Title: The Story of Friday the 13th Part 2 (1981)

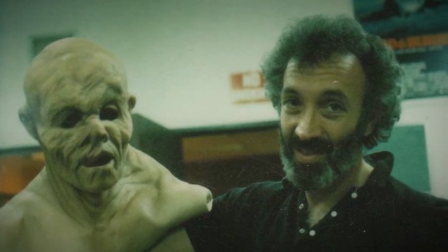The producers next turned to future effects legend Stan Winston, who initially boarded the project but then bowed out shortly after,
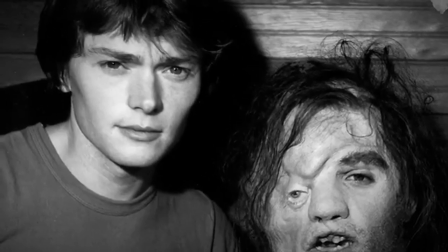the studio ultimately handing the job to then-up-and-coming makeup effects artist Carl Fullerton.
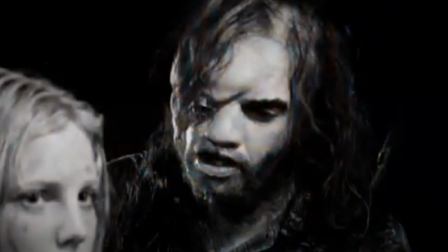For the look of Jason, Fullerton would build upon Savini's design,
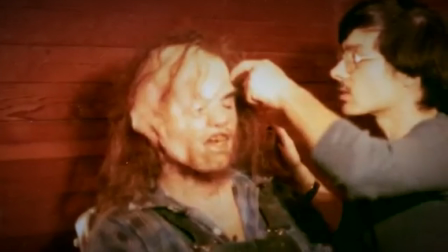adding a reddish beard and long hair that painted the character as something that feels more at home in the Wrong Turn or Hills Have Eyes
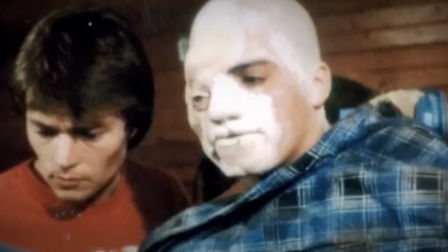franchises. and it supposedly took Fullerton just one day to design and mold Jason's facial prosthetics.
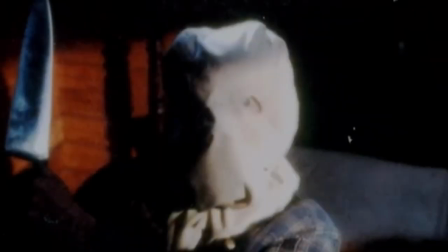The casting of Jason Voorhees, however, would be complicated.
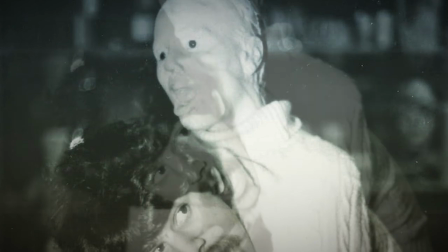Steve Miner first sought to cast stunt actor and special effects assistant Tasso N. Stavrakis,
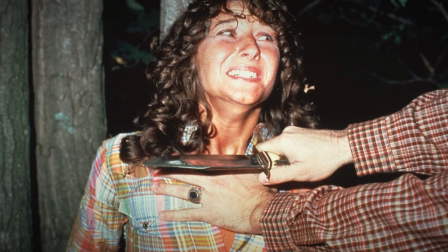who had doubled as Pamela Voorhees throughout the first film, but Stavrakis declined the offer, which he would later lament.
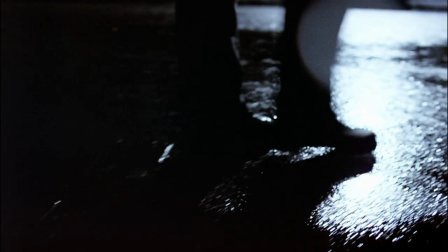Although most would go uncredited,
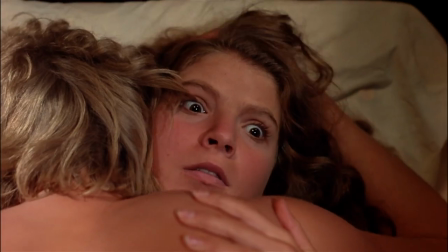all in all, Friday the 13th Part 2 would technically see five different performers take on the role of Jason Voorhees.
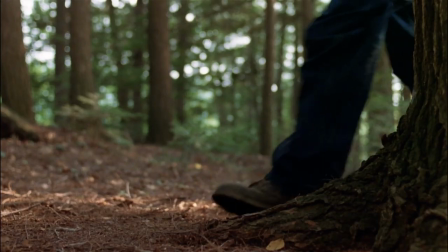And it should be noted that who played Jason at which points and for how long is hotly debated among both fans and former cast and crew members,
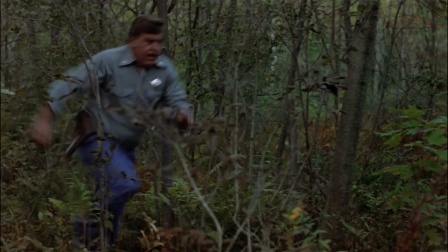so this is the best I could gather with what we've got.
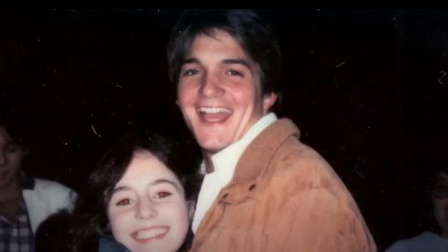20-year-old struggling actor Warrington Gillette would eventually be the first person cast as adult Jason,
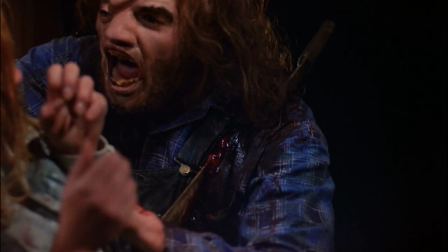but would only end up playing the character in full in his unmasked form during the film's final jump scare,
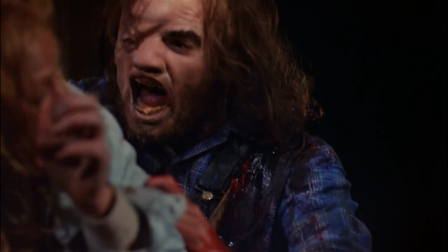which was filmed early on.
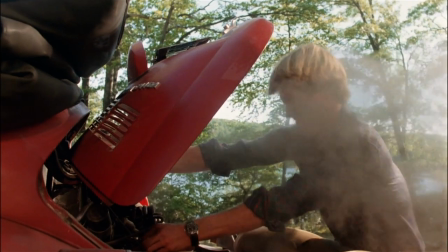Gillette had originally auditioned to play good guy Paul Holt, but given his experience in minor stunt work, was asked to play Jason instead.
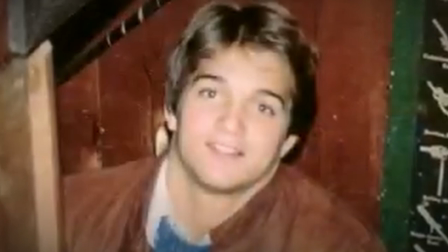Unfortunately, the actor would turn out to be ill-prepared for the level of stunts required for the role,
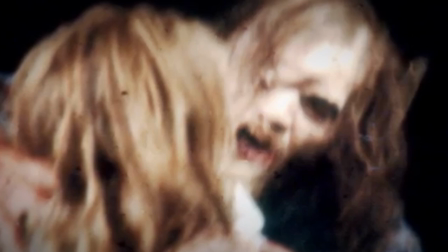something that became more and more apparent on his first day of filming.
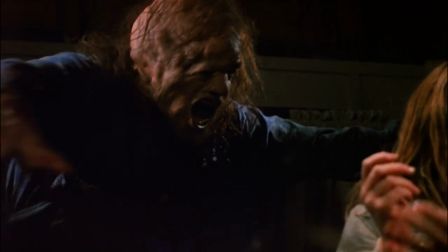Primarily, Gillette had difficulty jumping through the glass, which had been pre-scored for breakage,
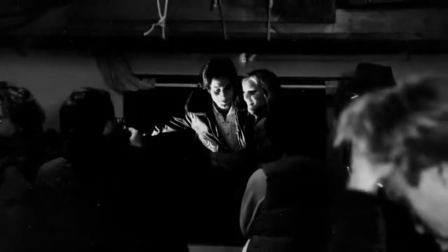and the stunt team resorted to great lengths in order to make the shot happen, although Gillette would, nevertheless, injure his head during one of the takes.
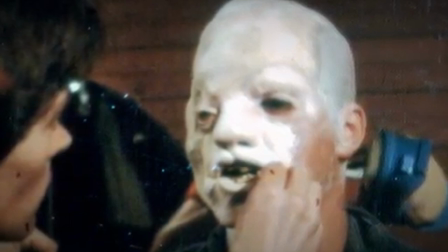The actor was also forced to endure the extensive makeup encompassing the whole of his head,
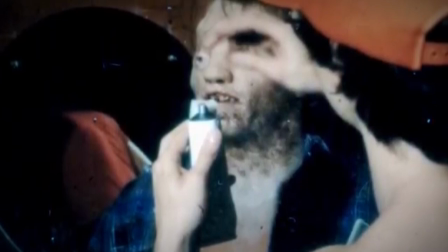which not only took seven hours to apply, but had to be worn for over 12 hours on the day of shooting,
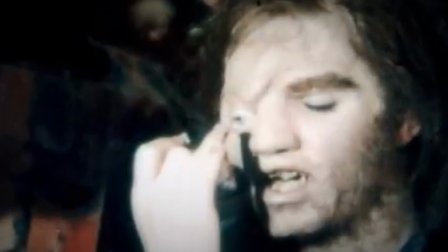which included having one of his eyes totally obscured.
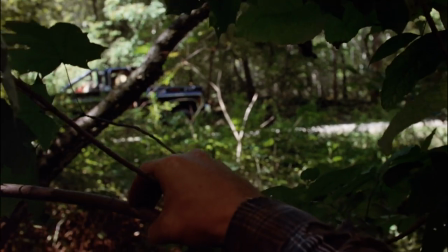Although Gillette's hands would be used in various scenes throughout the film, including the strangulation of Crazy Ralph,
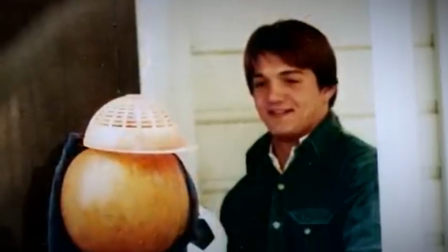inevitably, Minor and the other producers came to the conclusion that the role desperately needed to be recast.
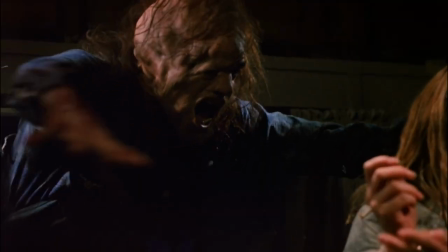I should add that Jason's explosion through the window was not the original ending planned. According to Peter Brack's series Chronology Crystal Lake Memories, the alternative conclusion would have seen Jason simply leaping out from behind a dresser.
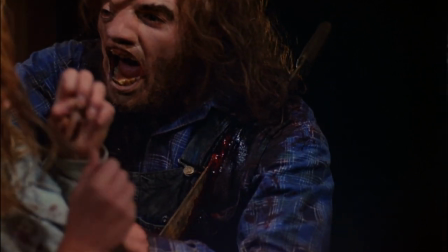So, yeah, you can see why they changed that. Also, as another bonus fun fact,
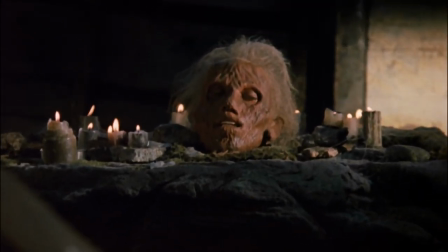you may or may not have noticed that the head of Mrs. Voorhees we zoom in on for the final shot is an actual actor in makeup under a prop table.
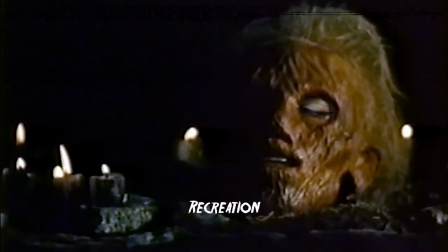This is because the ending originally showed Mrs. Voorhees' eyes popping open and the head smiling for one more scare. But Steve Miner and the producers felt the effect was a little too silly, and at the last minute chose to just freeze-frame the shot instead.
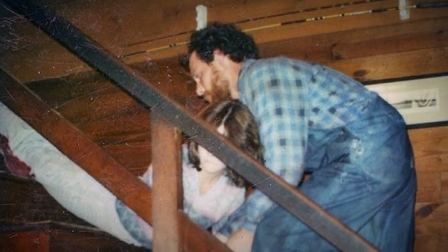Production assistant Jerry Wallace would briefly be tasked with stepping in as the killer, said to have been used in the deaths of Vicky,
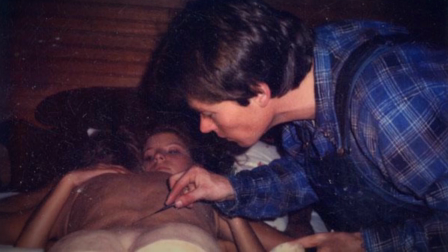Jeff, and Sandra, although makeup effects artist Carl Fullerton reportedly also took over for certain shots in that particular kill,
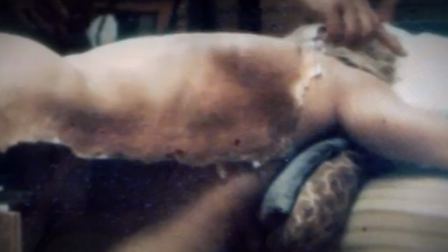given the level of effects involved.
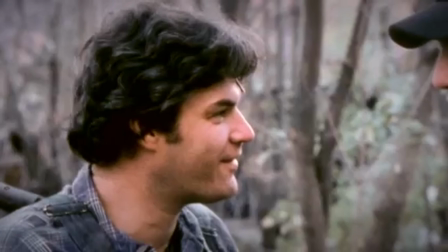Following Gillette's unexpected departure, the late stunt actor Steve Dashowitz, or Dash, would embody Jason for the remainder of filming,
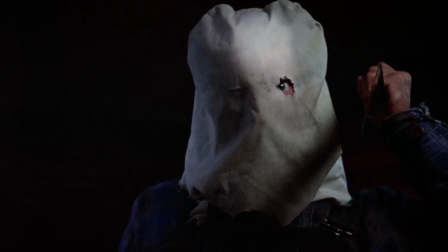basically any time the character is seen wearing the burlap mask.
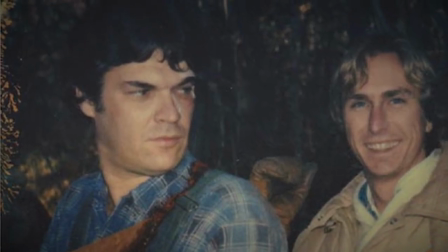And at 5'11 and 175 pounds, Dash is the smallest actor to have played adult Jason to date.
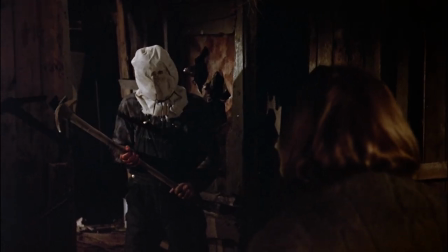However, to Dash's dismay, he would only be credited as Jason's stunt double on the final film,
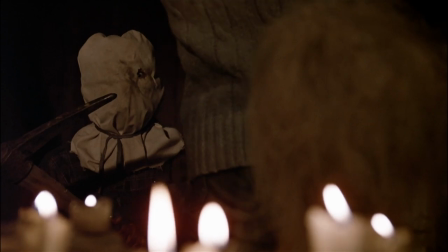Warrington Gillette receiving sole credit for the role. And similar to Gillette's experience, playing Jason would not come without its price.